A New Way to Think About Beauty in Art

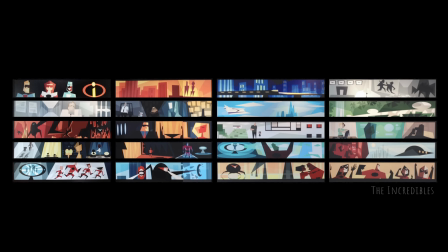[28:56]
Versus color keys, well, I'm going to talk about this more in other videos upcoming about how to do cinematography and lights for film.
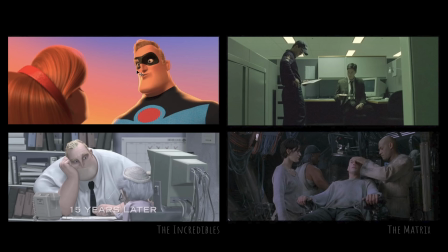[29:05]
So let me just look again. Early sequence, too saturated, cut to present day, and it's just monochromatic. Another film that I like to look at color palettes is The Matrix. Every time you're in The Matrix, there's this green cast to everything, and every time you're outside of The Matrix, it has a cool cast.
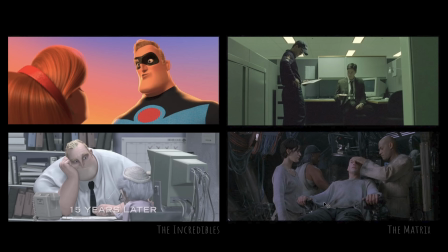[29:20]
It's a subtle way where the lighting and the coloring can support the storytelling and that contrast of using the palette. The last one I want to talk about is what I call the dance. And this is that flow through sequences, and I'm going to just look at two different sequences from two different films and just to study this idea of the dance. I thought about music. Some people have replied on this channel of how the concepts of simplifying apply outside of just art. They apply to music. I totally agree. I think about music. I'm a musician as well, and I like to play keyboards and guitars and drums and different things. And I think it's fun. And I can see this flow where you like this kind of build up, you reach to a chorus and the music changes, and then you come back to verses and bridges, and it's just kind of like this. It's a dance. You have, some slow parts and some fast parts, and it's just really amazing to me. Anyhow, this is from Mission Impossible Fallout, and there is a sequence where these two characters are hunting someone. And they go through, it's this quiet sequence, and they come through this club, and there's all kinds of flashing lights, and it's this big dance as they're looking for people. When they find them, the light completely changes, and they have this scene in this bathroom that is just very monochromatic. It's just everything is white. And then when they're done in here, they go back out into the chaos. And it's just a very interesting way to do the sequences. They have a fight sequence that happens during this, in this monochromatic area. And you would think usually, high action sequences would be done where all the flashy lights are, but they kind of flipped it on its head. Also, let's look at this, the scene from John Wick, where this character has lost his wife and his dog, and it's very sad, and he, is trying to find information. And so it flows from this one sequence of a funeral and then into a sequence in a completely different location inside of a car shop. But the color palette flows through because you're in the mind and the feeling of this character. No one would light a car shop with all blue lights like this. This is not believable. They would have white lights and you would see all the colors of the car. So again, photorealistic, photoreal should mean that this looks like a car shop, so light it like a car shop. But no, they're going to grade this and they're going to light this in such a way that it follows that palette and the flow of the mood of the characters. All right, and then the last tool here, I know this is a really long video, so thanks for sticking with me, is focal point.
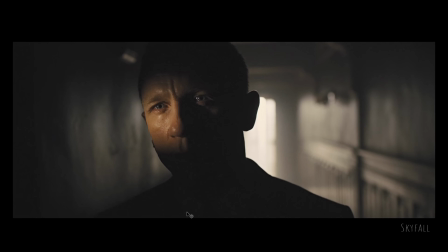[31:45]
What are we looking at? What is the most important thing? And sometimes cinematography can be done in a way that it's almost ridiculous how much you can't look anywhere else. Where's the contrast? Where's the shaping? Where, what is the depth? Boom, I should look right there. I almost can't look at anything else because this is out of focus and there's no light here.
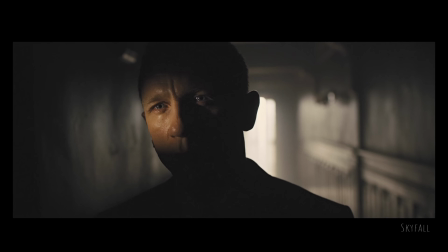[32:03]
I'm looking at this character's eyes. So using this as what is the point of your illustration, of your lighting image?
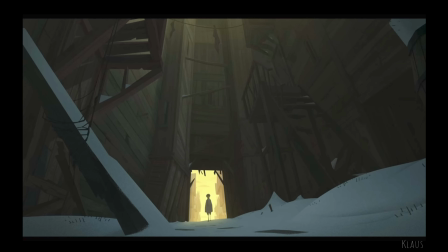[32:10]
Is there something to look at? Point that thing out. This shot from Klaus, again, I know where to look because there's contrast here. There's even lines that support this idea of like everything points to look at that character. I'm going to look at this part of the screen. Very few people are going to notice the laundry hanging on this rope.
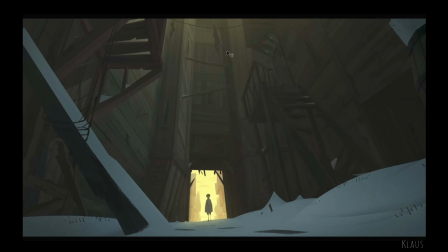[32:28]
This is not going into a museum and looking at a painting that was done 200 years ago and being able to have time to really study all of these things. If this shot is only 3 seconds long, I need to know where to look. So the cinematography says, look here. It's this character, this small character coming into this big world that feels overwhelming to him.
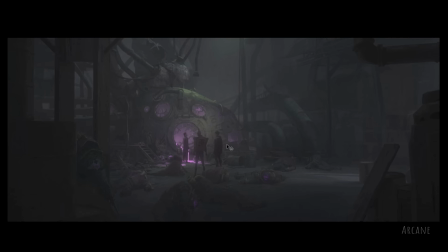[32:46]
Another example from Arcane. The lighting and the composition completely supports. I know exactly where to look. I'm not going to look at anything else around here because all of the color and all of the contrast is right there in the center.
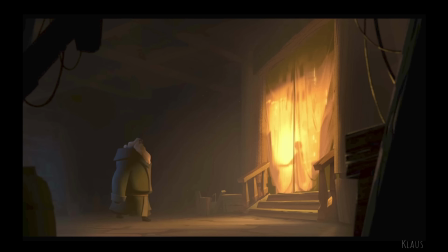[32:56]
It's very, very obvious. Another image, this one, I like these type of ideas of kind of two composition.